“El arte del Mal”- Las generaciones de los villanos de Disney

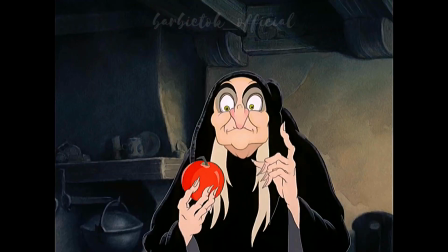(0:01) Wind and darkness, I summon thee one bite, and all your dreams will come true.
Villains tend to be an outlet for animators to go nuts.
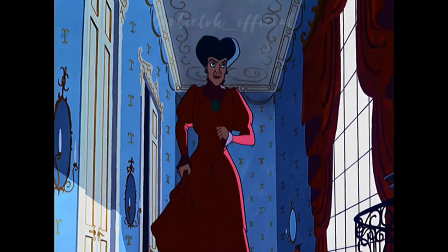(0:16)
Walt Disney wanted to have the villains in his animated films be interesting.
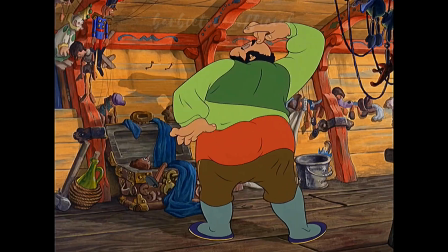(0:20)
There had to be something about them that you recognize as a human quality, something that is beyond just bad.
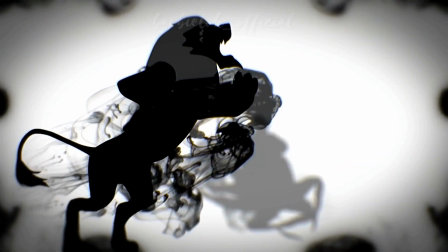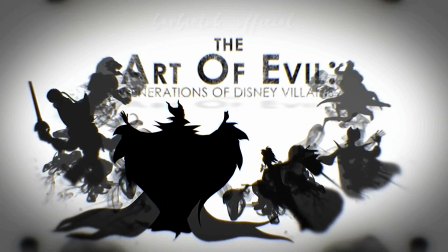(0:32)
The villains in Disney films, they're very special. Every film that goes by, the first thing we do as animators, who's the villain in the movie? And what kind of unique things can we have them be doing? The villains are the most expressive ones. If it wasn't for the villain, everything would be normal. The prince would marry the princess, and they would be happily ever after, and you wouldn't have a story and you wouldn't have a movie. Some of my earliest memories are watching Disney films.
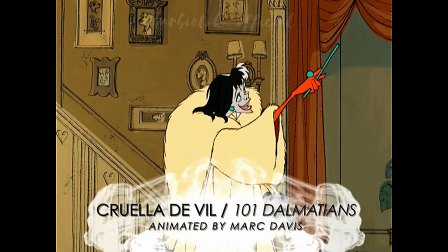(1:03)
When I think of my favorite Disney villains...
Poor Roger is your bold and fearless Sir Galahad.
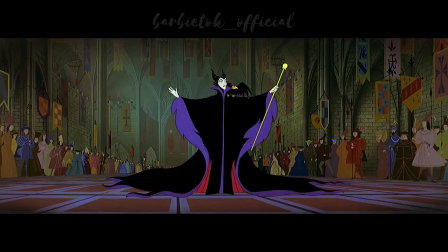(1:09)
Certain moments still stick in my head.
Listen well, all of you.
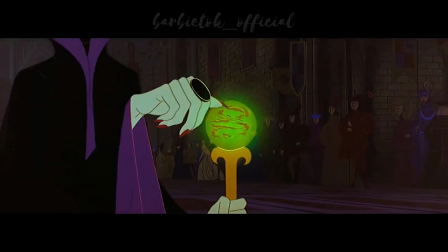(1:15) Before the sun sets on her 16th birthday, she shall prick her finger and die.
And as I became a student of animation, A lot of the scenes that I would always be drawn to, they ended up being Mark Davis scenes.
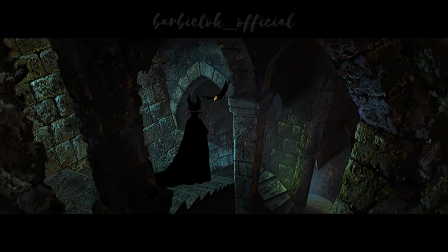(1:30) We must go to the dungeon and cheer him up.
Mark Davis came to the studio based on his ability to draw animals.
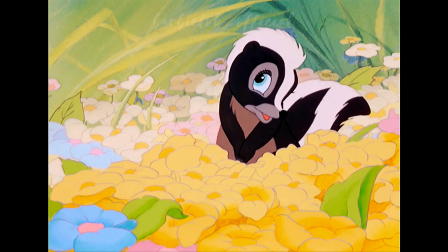(1:38)
He did Flower in Bambi.
He can call me a flower if he wants to.
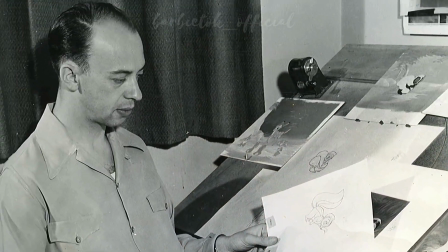(1:45)
The strange thing was that they needed people who could draw well so badly that I drew very few animals. I got into the thing of having to do human characters, leading ladies, so to speak.
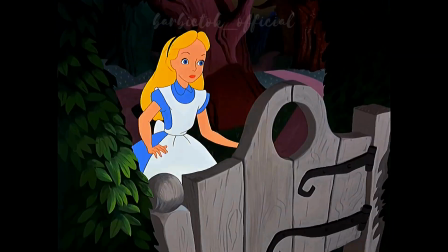(2:02)
Like Cinderella and Alice. I worked on the Mad Hatter's Tea Party.
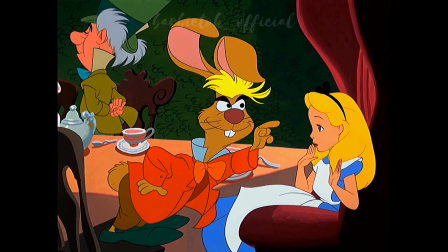(2:10) But I thought there was plenty of room. Ah, but it's very rude to sit down without being invited.
Ward Kimball did the Mad Hatter and the March Hare.
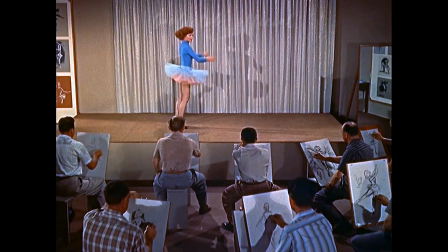(2:18)
He got to do the fun stuff. Mark had to do mostly the pretty girls, and he wanted to do the villains.
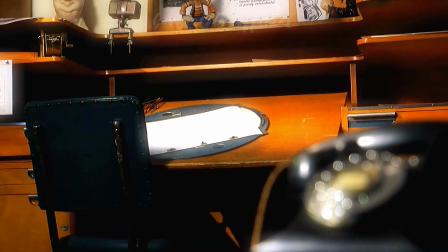(2:29)
Walt let him do Maleficent because Maleficent was very beautiful.
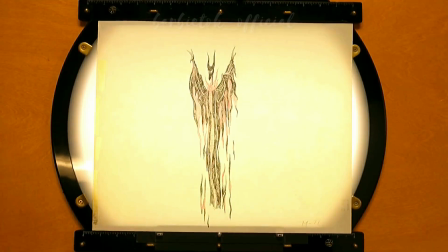(2:36)
In the end, she turns into a dragon. So she went from beautiful to pretty bad.
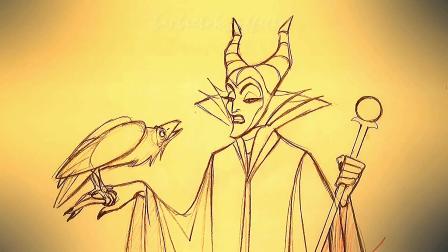(2:45)
The interesting thing about Mark Davis' characters is just the design and the power in it, and the simplicity.
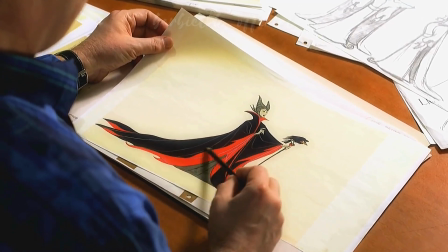(2:51)
Your eye is being guided right up to her face, where you're supposed to look at.
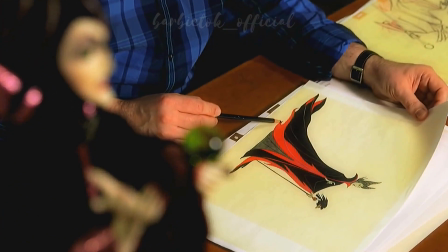(2:57)
The costume itself was an awful lot of the movement.
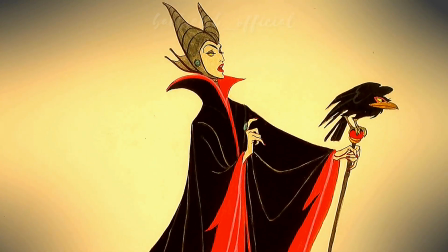(3:01)
The original drawings I did, I had red on the black, so that the decorations kind of tended to look like flames.
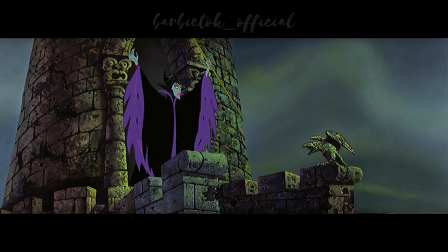(3:08)
Instead of lavender, the black is in the final thing.
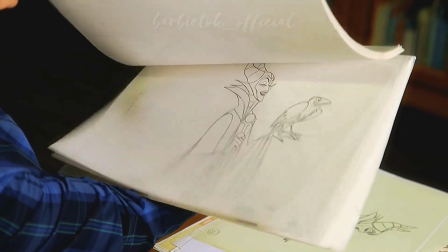(3:11)
I have some copies here of Mark Davis's actual rough animation drawings before his assistant cleaned them up, and they look nice and loose.
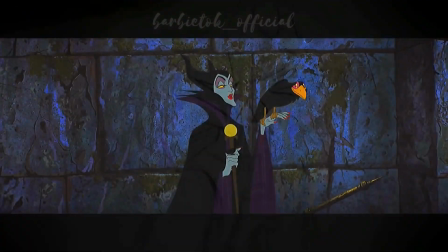(3:20) Come, my pet. Let us leave our noble prince with these happy thoughts.
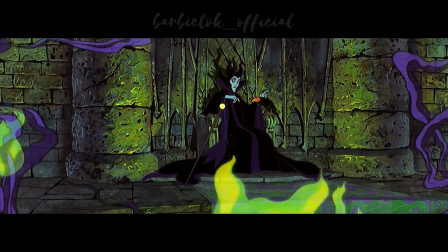(3:26)
Maleficent is just a mastery of holding things back. She's thinking and she's scheming and she's up to something without moving much. That's very challenging to do as an animator where you have all this subtext but there's only certain things you could show an audience without giving certain things away. And then characters like Cruella that what you see is what you get.
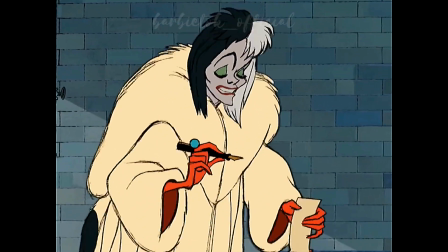(3:48) Enough of this nonsense. I'll pay you twice what they're worth. Come now, I'm being more than generous.
This was one of the most fun assignments I've ever had in the studio, was doing Cruella de Vil.
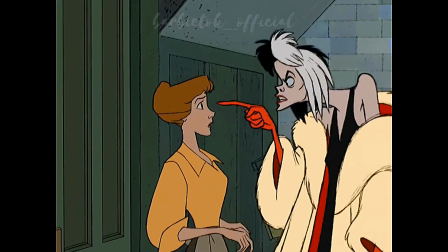(3:59) What? I warn you, Anita, we're through.
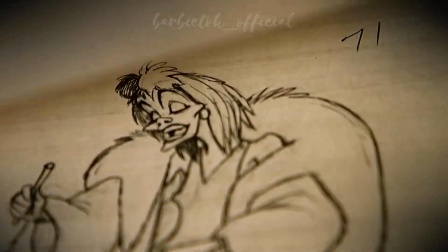(4:03)
She was a funny villainess, and while what she was doing wasn't very nice, she herself was an entertaining character.
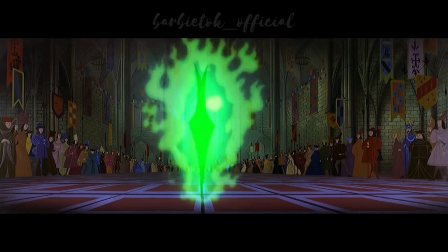(4:13)
The villain's entrance is one of the most sought after things to animate in a film because it's that moment showing the character in a nutshell. Cruella de Vil wearing this gigantic fur and at every turn that she does this fur is swinging around her and it just adds so much life.
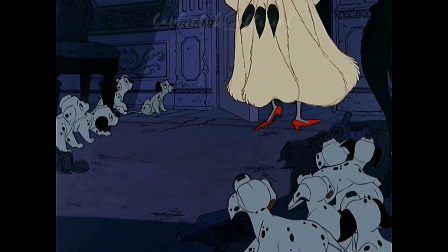(4:34)
Not a very simple thing to draw because he divided up this fur coat in all these sections.
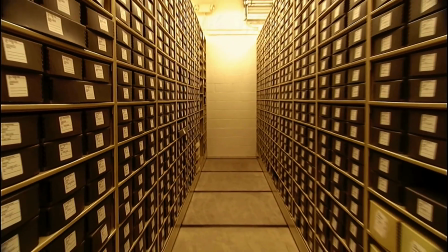(4:41)
In looking back at Disney history and comparing the early villains to maybe some of the later ones, in my opinion, some of the earlier ones were really the scariest.
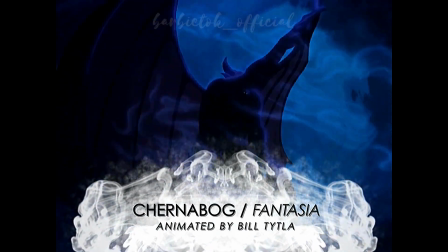(4:53)
The Devil in Night on Bald Mountain and Fantasia was probably as scary as it guessed.
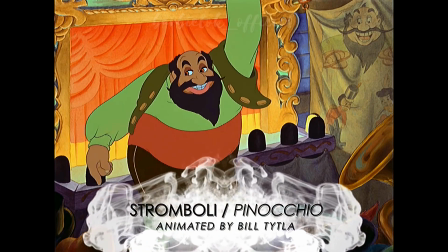(5:02) Introducing the only marionette who can sing and
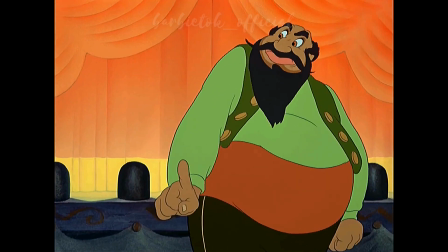(5:06) dance absolutely without the edge of a string.
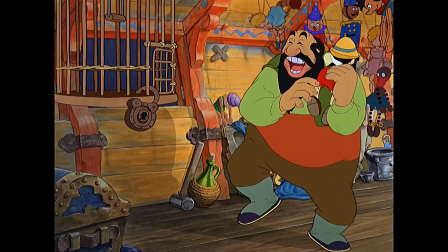(5:11)
Stromboli was a mix. He was funny, because he had this roly-poly body, but he also meant business. Throughout the 50s, when I think about characters like Captain Hook, there was more comedy that came in to entertain people.
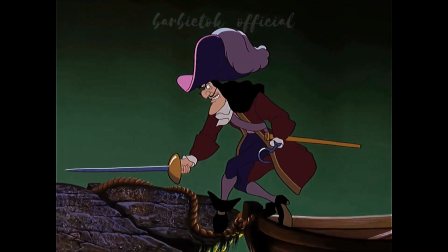(5:28) Stand by, Smee, while I take a look around.
When you look at the films, starting with the early 60s, like 101 Dalmatians...
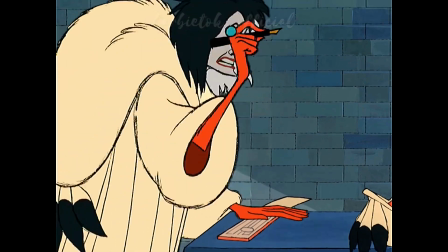(5:35)
Dalmatians.
Blast this pen! Blast this wretched, wretched pen!
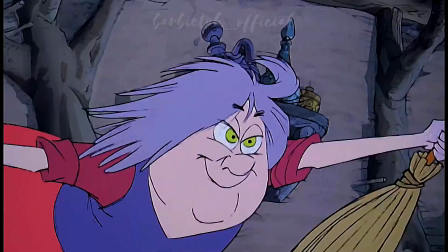(5:43)
And Sardin Stone.
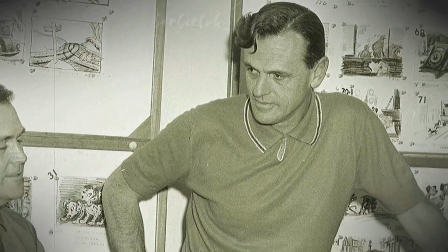(5:49)
Those were directed by Wooley Reitherman. I guess his take on villains was a bit more on the comedy side than scaring the popcorn out of children. i certainly favor the humor i think that we're in the business of entertaining people the first villain that i did for disney was for beauty and the beast it was gaston he was interesting because he didn't look like a villain and then
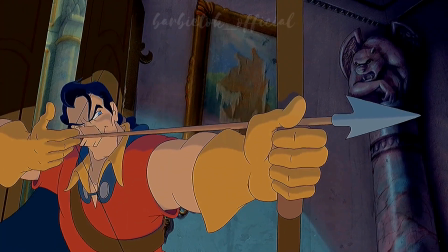(6:22)
the audience finds out through the story that he is actually the bad guy and the scary looking character the beast is turning into the good guy. I think Andreas did a very good job at taking what worked in the generations before him and bringing that work and that legacy into his own work.
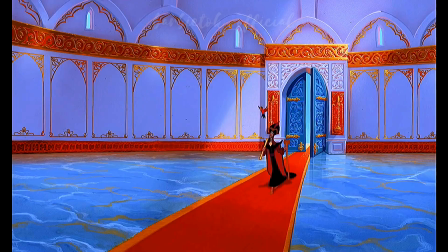(6:45)
My second villain for Disney was Jafar. When you see him, you know he's the bad guy based on his expressions.
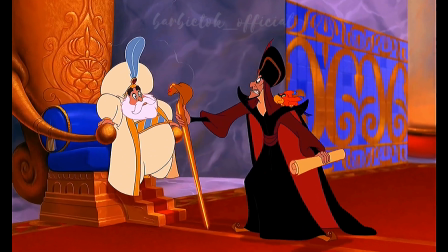(6:51)
You know, there's a lot of dark colors in his outfit.
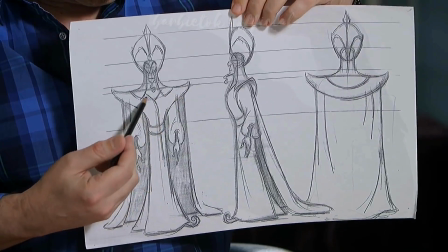(6:54)
I gave him these broad shoulder areas right here, which basically were a stage set for his parrot.
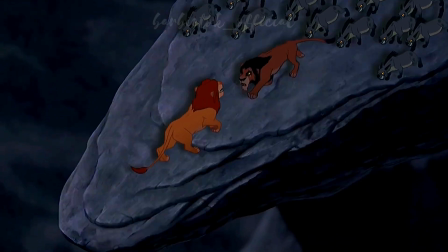(7:03)
The third villain was Scar in Lion King. He was probably out of all three of them the most evil one.
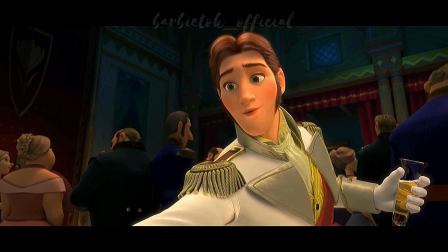(7:15) Glad I caught you. Hans.
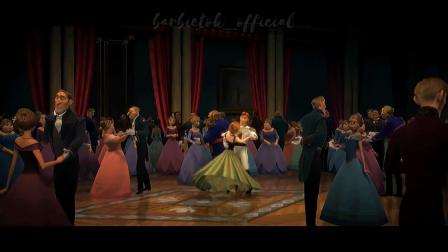(7:18)
Seeing how Hans was developing as a character in Frozen, every single animator in the department was putting in requests to animate Hans.
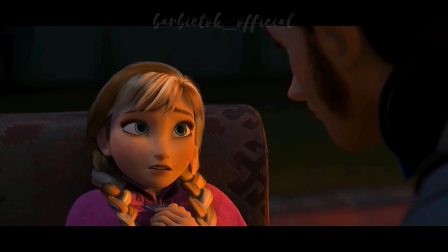(7:26) Only an act of true love can save me. A true love's kiss.
Because there's an illusion where when you're animating a prince, they have to be very one-note and very charming,
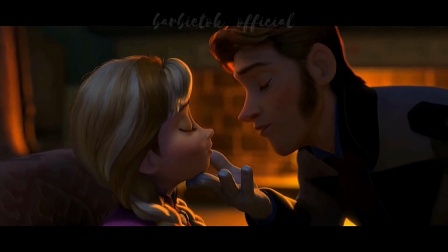(7:39)
crafting and orchestrating that moment of him leaning in, which you think is going to be the kiss.
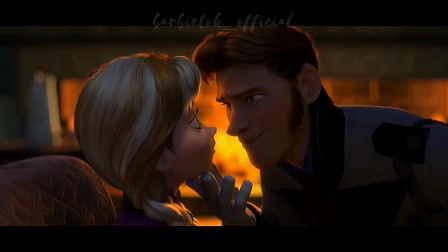(7:46) Oh, Anna. If only there was someone out there who loved you.
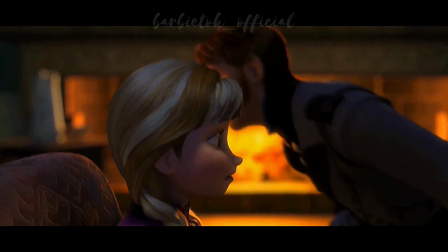(7:52)
Animators get behind that.
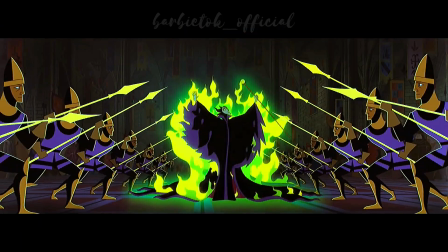(7:54)
Frozen was one of those films for us where it had the legacy moments of past Disney films with a modern twist.
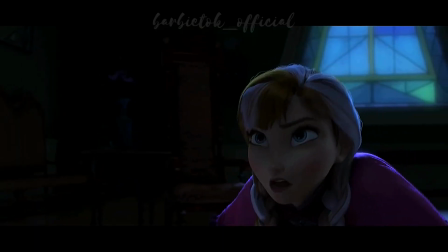(8:04)
It's in our DNA.
You won't get away with this? I already have.
I met Mark and Alice Davis in 1984 at the Olympic Arts Festival.
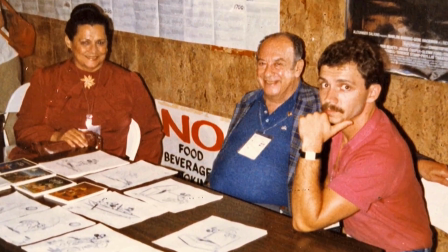(8:17)
I just pinched myself and I said, this is Mark Davis I'm talking to here and spending the whole day with this.